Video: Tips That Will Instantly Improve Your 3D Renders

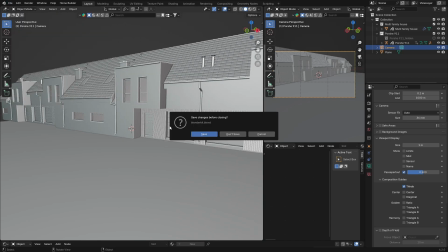Because if I go to somewhere like this, go back to our lake scene, and let's go here, I'm just gonna hide this cube.
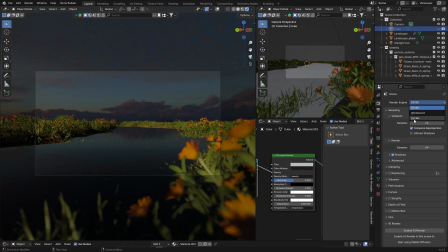So yeah, and we're in this kind of scene. I'm just going to go to cycles, and you can see this is like this.
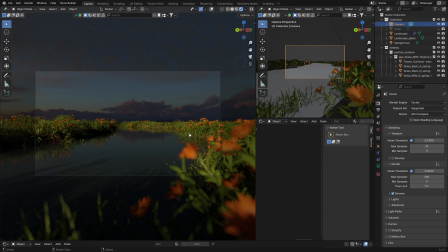But now let me show you something. So if I click on the camera and I rotate it like that, this doesn't look good.
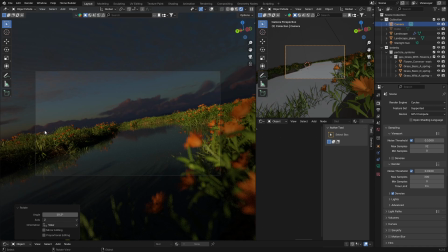It looks weird, because you want, one of the photography rules is you want your horizon line to be horizontal.
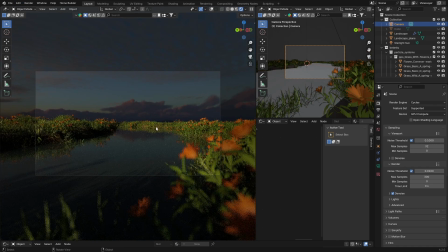So just go back here, and now it's nice and straight. So these are some of the photography rules. I think it's a good thing to maybe Google them, learn a little bit about them. This will improve your renders, and it will just improve your 3D work in general, in my opinion.
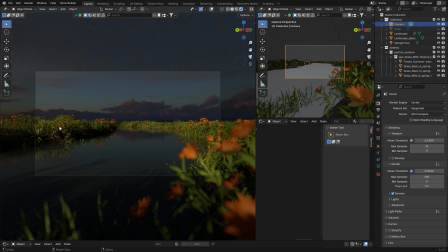I think it's good to have that photography background. I do, and it's helped me a lot in Blender. So that's another trick to improve your renders instantly. Just know the rule of thirds, rule the, all the photography rules, and yeah, you don't have to stick to them, but it's good to know them.
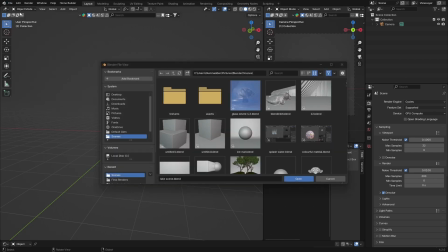The next tip, I'm just going to open up another scene here. What you want is lighting.
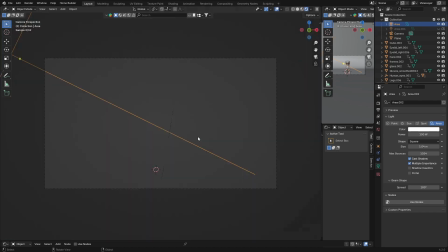So if I go here, I'll explain a little bit about it. We've got a lighting scene here.
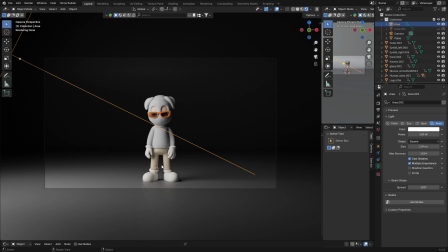So if I've lit the scene, I think this looks very, very well lit. It's got that nice cinematic kind of lighting.
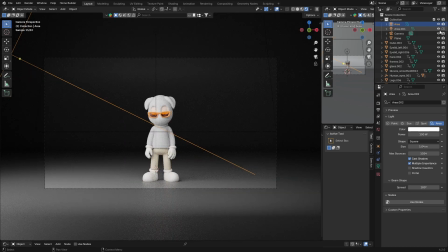You can change it. You could bring in another light like this, but I think it's a bit bright with that light.
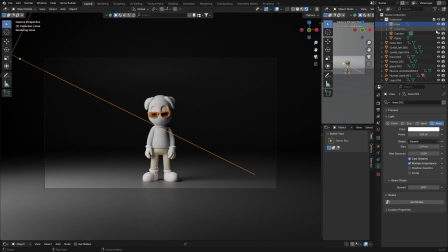But let me just show you. So if I do this, this is a scene like this. If I hide this light, this one, okay, everything is dark.
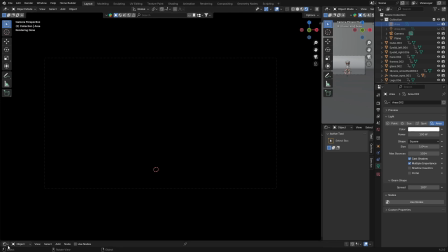But let's say I now bring in an HDRI. So I'm going to bring in an HDRI, an asset browser.
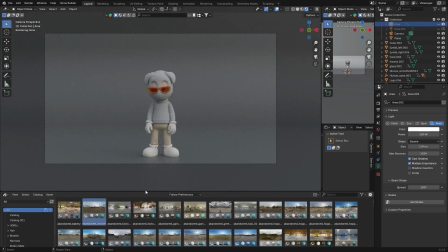And I'm going to just throw on that. Look at the difference. Even if you throw on another HDRI, see the, yeah. Very, very, yeah, everything is lit, but in my opinion,
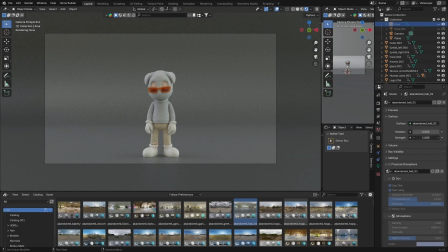it's not as well lit as something like this.
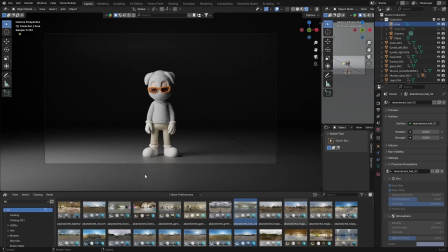So if I bring this back, I think this is well lit, and it's, yeah, gives you those nice shadows. Like I said, you can add another light here and make it look a lot better, but lighting is very, very crucial to improving your 3D renders.
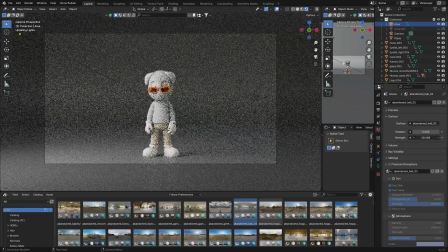You can always, like I said, throw this on, but then it looks washed out, doesn't look good.
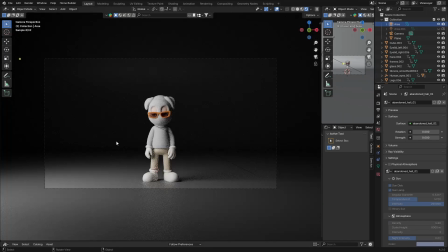So this, in my opinion, looks good. Obviously for renders, like if I go here, so I'm going to use this scene again, and you can see I've got an HDRI now.
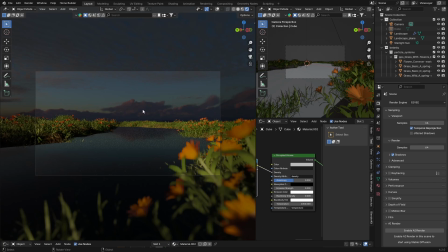Obviously this HDRI is looking good. If I use a different HDRI, so if I go to world, I've got this one, so if you bring it up to one,
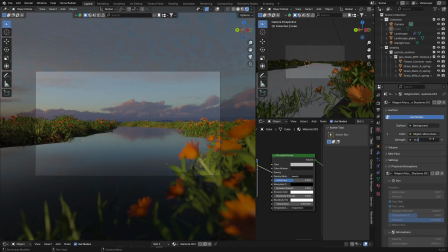that's also looking good. But you want something like that, looks good, looks a little bit more moody.
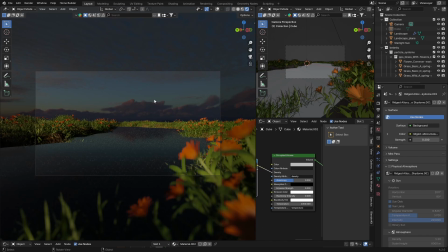But obviously you won't use, for an outdoor scene, you won't use just one area light like we did for the previous, like I showed you for the previous render, the one with that cool looking 3D guy character. But you want an HDRI.
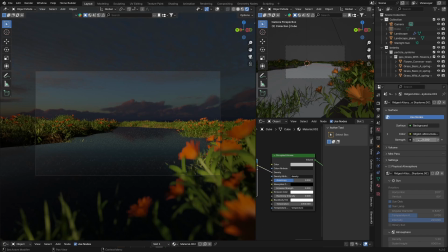So that's what I mean by your lighting is pretty crucial, because if I turn this off and let me go to cycles.
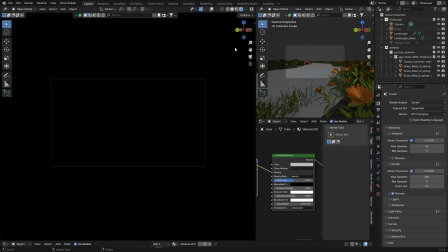So we've got everything dark now, and you can see everything is dark.
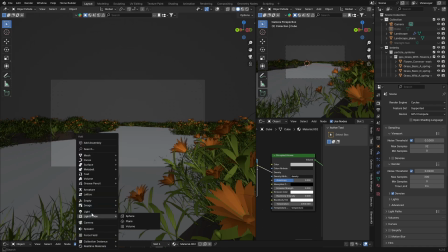If I just go shift A, get a light and just get an area light like we did for the previous one,
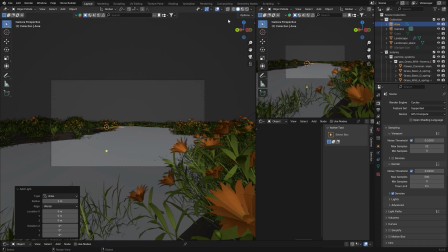and let's go here and then go G, bring it all the way
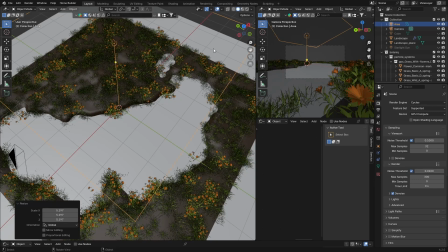up, something like that, and then just go S, scale it up, go to camera, and let's have a look now,
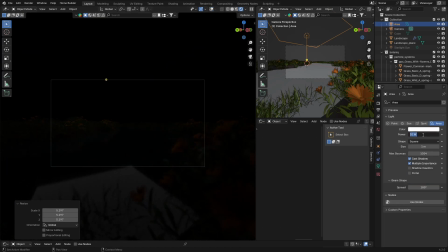and then hide this, and let's bring this light power to like, you can see how terrible that looks,
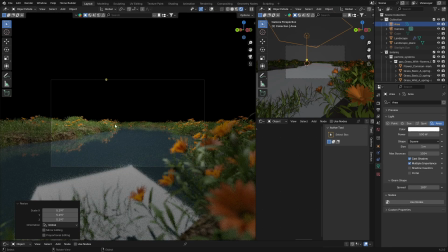even if I bring it to like 500. So you can see you need an HDRI. You know, if I'm making sense, because this is what I mean by lighting. You need to choose the right lights for the right kind of scenes, basically.